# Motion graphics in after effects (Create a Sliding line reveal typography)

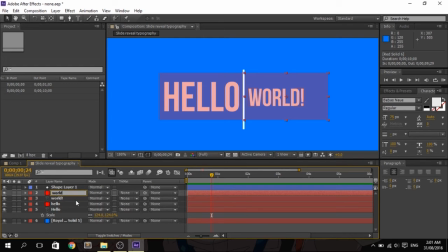249s
And the other one, let's change it to world. This is the other solid layer that we've created, or the duplicate.
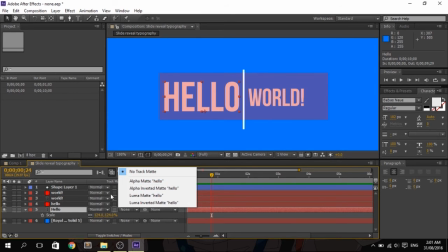256s
And now we will set the alpha matte of the hello text to alpha matte.
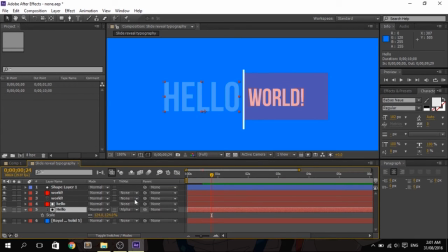262s
Set it to alpha matte. And let's do the same for the world. Notice that the opacity of the text changed and adapted the opacity of the solid layer that we've created, because if we set it to alpha matte, this solid layer acts as a mask for the layer below it.
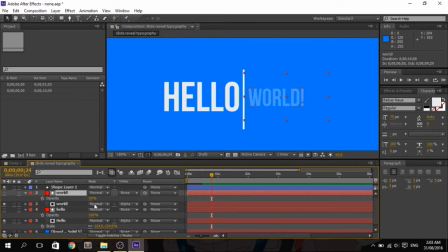282s
So let's change the opacity to 100%. In this way, our text will be visible. Now, look what happens if we move the text around. It automatically hides the text because
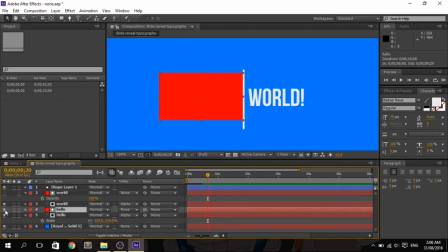298s
this solid layer will act as your cookie cutter or your mask for the layer below it, so it will automatically hide the hello world. Now the last thing to do is animate the position of the text that we've created.
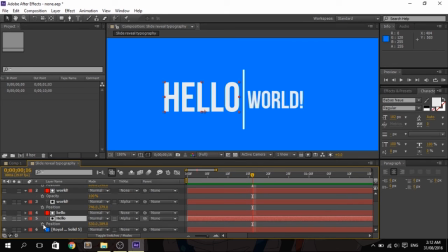317s
Press P on the hello, and then press the stopwatch to set a keyframe, and then forward the keyframe 10 frames, so that this will be the last sequence of the animation.
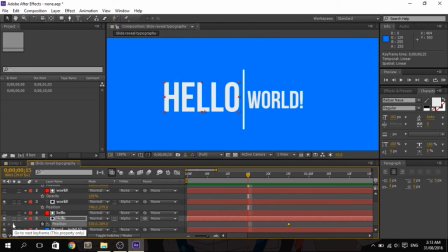331s
And press the diamond here on the side. This will add a keyframe again. Add a keyframe and then adjust the X position. Make sure to completely hide the text hello.
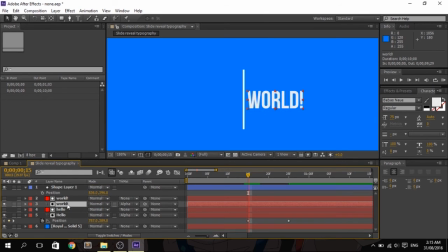345s
And let's do the same for the text world. Click P for position, then add a keyframe. Let's forward a little bit so that the text hello reveals first before the text world.
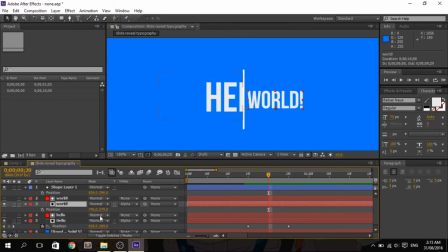361s
Let's forward maybe five frames. Then press the stopwatch again. Then 10th frame. We forgot to forward the frame so that this will be the last sequence.
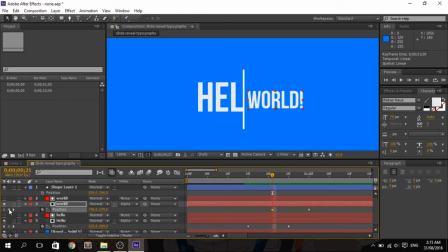376s
And then add a new keyframe by pressing the diamond on the side of the text or on the side of the position. And then make sure to completely hide it, just like with what we did with the hello text.
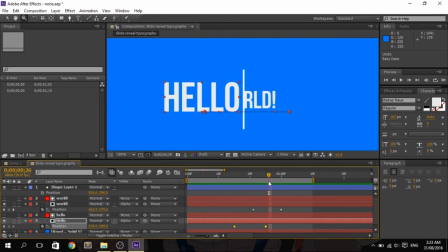394s
And that's it. We now have the slide line reveal text, or whatever you call it. If you want to change the animation because it looks static and you want to add easy ease, then just drag the keyframes and press F9.
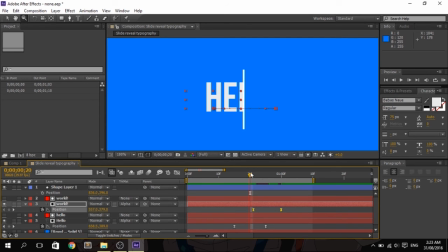409s
Do the same for the text world so that it won't look static. And let's shorten the animation. Drag all the keyframe, press Alt so that you can shorten the animation.
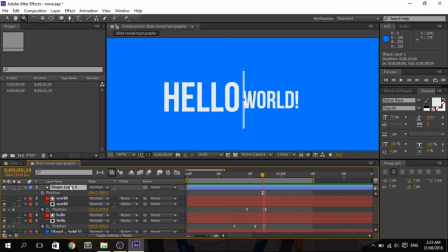428s
After that, do the same for the shape layer, press U. Let's shorten the animation of the line. And press F9.
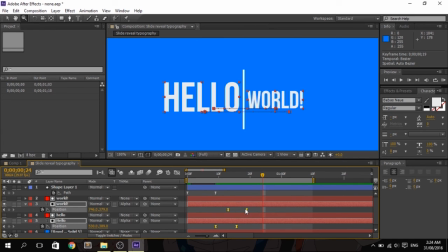441s
And maybe adjust the keyframe of both text so that it will reveal right after the line shows. And that's it, you now have the hello world. If you like to add more,
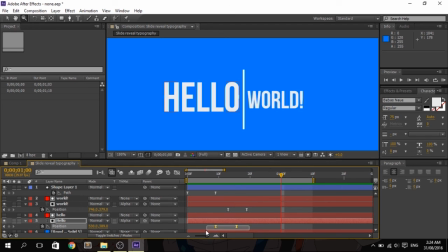456s
or you want the animation to look fancier, you just have to drag the keyframe and then press graph editor and then drag this all the way up.
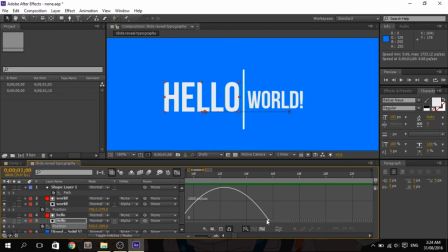469s
Make sure that you are on the edit speed graph and drag the right keyframe all the way up, and then do the same for the other keyframe. Drag all the way to the left and do the same for the text or for the shape layer rather.
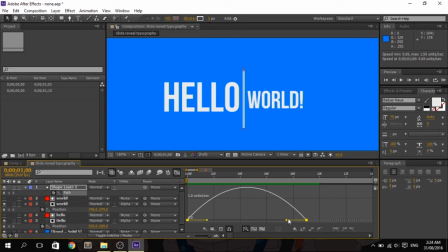491s
Click this and then click the graph editor and then drag this all the way up.